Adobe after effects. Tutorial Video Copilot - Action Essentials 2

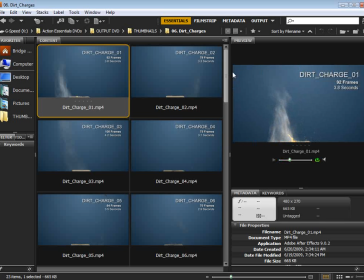487s
And these are the wide ones, but if we go down to the bottom here,
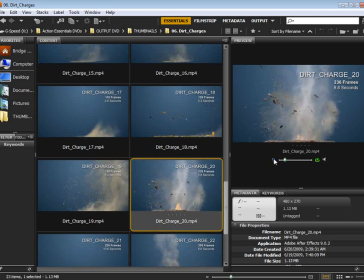489s
we've actually got some more close-up ones to really give you that kind of in-your-face explosive charge.
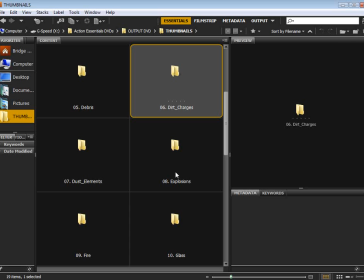496s
Moving on, and I am trying to go through these quickly so you can get on with your life.
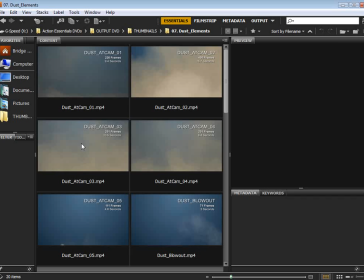502s
Dust elements. Dust elements. These I'm extremely proud of, and I'll tell you why. They're so useful, and, they're so hard to capture.
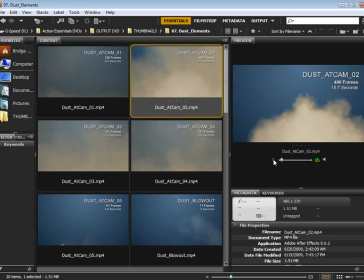512s
I mean, we had to do some pretty crafty things to be able to get dust that comes at the camera and looks so natural and so large.
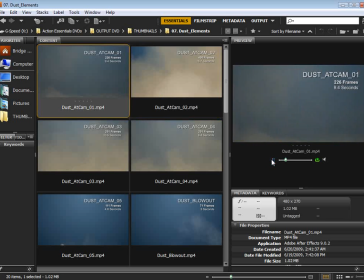520s
We shot these in slow motion, so it looks like they're just these big blasts of dust. And later on in a few of the tutorials, you're going to see how useful these can actually be.
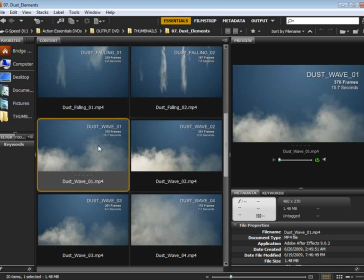529s
So check those out, the dust. Now the dust waves, another example of an element that we creatively came up with ways to capture it. Because think about it. We have to film it either in front of black or on a green screen, and yet we still have to get our tools in there to be able to make the dust interact.
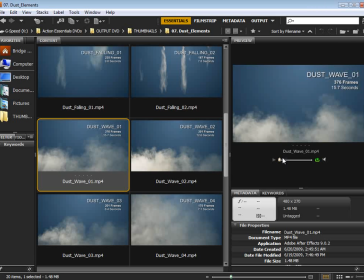548s
So, not giving away any secrets, but I gotta say, it was pretty clever. But here's one of them. I mean, let me tell you the versatility on a clip like this. Say you have a building falling down, and,
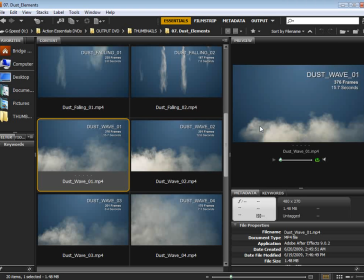563s
sometimes hiding that seam where a building and the live action element, comes together is so difficult. And having dust to sort of, band-aid those two elements together is incredible.
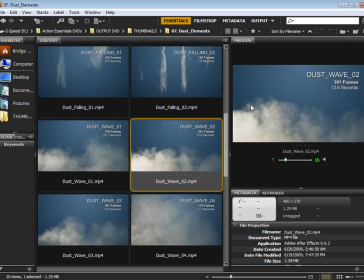575s
And that's what these really let you do, is they give you that kind of blending shockwave effect.
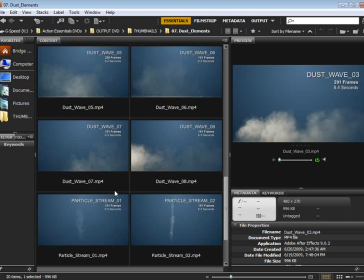581s
And we've just got, some different types, some different ones, some smaller, bigger, all that good stuff.
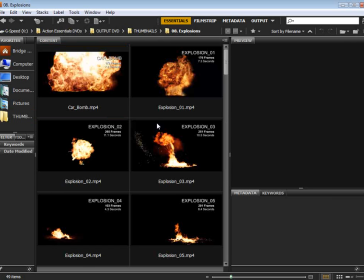587s
So, and the amazing explosions. Now we kept these on black so that you could actually, see what's happening.
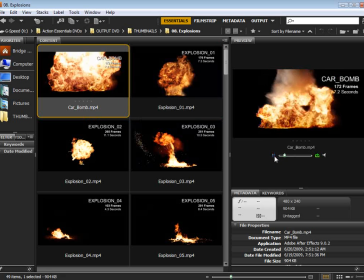595s
Now this car bomb, I'm going to tell you, this is actually a real car blowing up. And when you mix that with your footage, you're going to see how cool that is. Now, this is shot, it couldn't be shot on black or on a green screen because it's so dangerous,
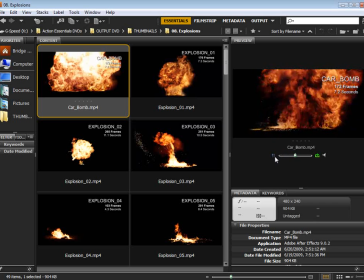608s
but we took our time to meticulously map that out, and you should be able to use that really,
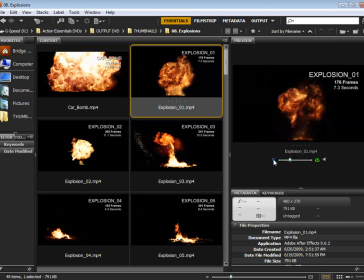615s
really well. And we got these big explosions. Look at this thing. I mean, we seriously went all out. This one, that one's even bigger. If you look at the detail on that. And we have some smaller kind of charges.
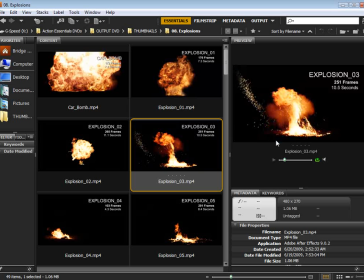628s
They're great because they have fire on the ground.
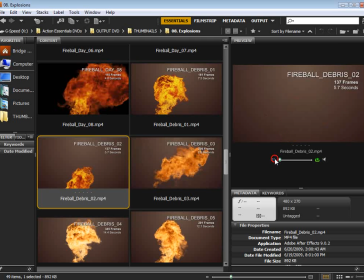631s
These elements here with the lighter background, we included that so that you can see there is little chunks and wood debris flying around.
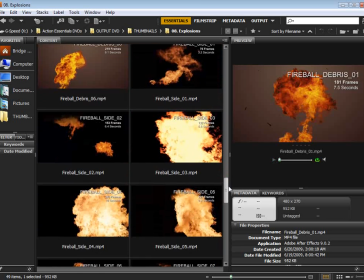639s
And, we wanted to make sure that that was visible. And some of these other great elements like fire.
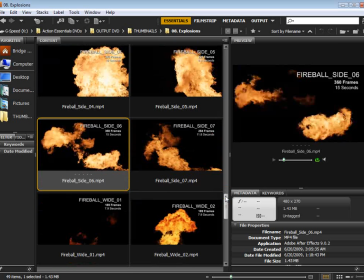647s
Now remember, we could film these elements, extremely wide, and they wouldn't go out of the frame. But the problem with that is you won't have that detail, that is essential in a lot of your work.
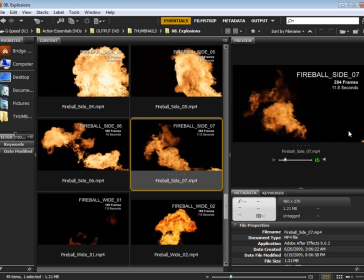661s
So we kind of mixed it up.
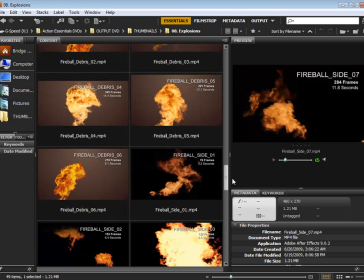662s
Some shots are completely in the frame, and other shots go out of the frame, to really see that detail of that fire.
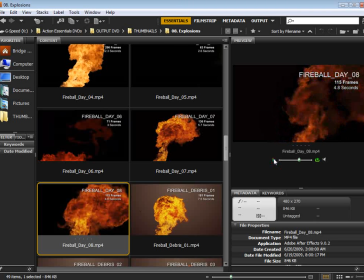671s
So, I know some of you are thinking, they go out of the frame, but you're going to find when you're compositing, you want some of that close-up stuff to really intensify the action.
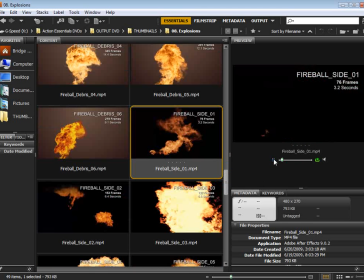681s
And obviously, there's some of the wider stuff also, so you can do your wide angle shot.
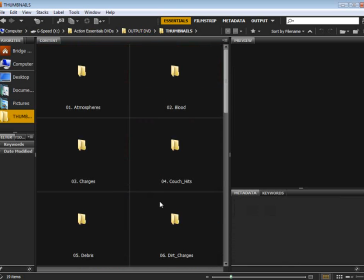687s
So moving on, explosions.
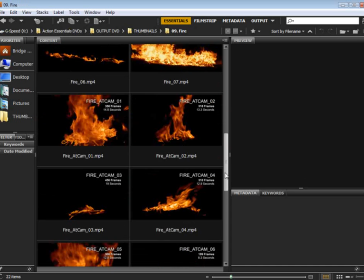690s
We've got fire, pretty self-explanatory, but I do want to point out one thing, is that some of this fire at the camera is incredible.
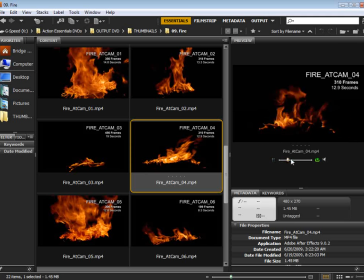698s
And we literally had this red camera right up against the fire, and the fire flame is just burning right at the lens. Kind of hard to see in that one, but just look at this fire.
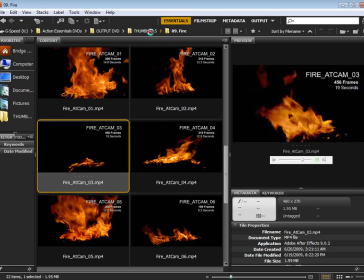710s
I mean, that's how far we went to bring you incredible elements, and even further, but I don't want to talk about that.
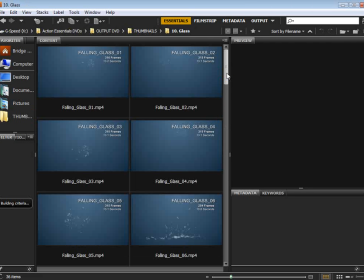718s
We've got glass. Man, these glass elements, these are incredible.
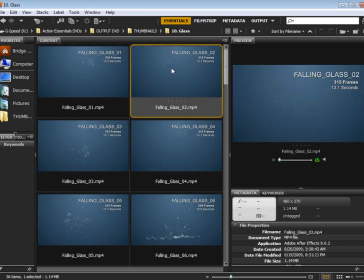723s
Some of them are CG because, one, we needed to be able to capture it in a way. Say you have a big skyscraper and the window blows out and you have all the glass falling down.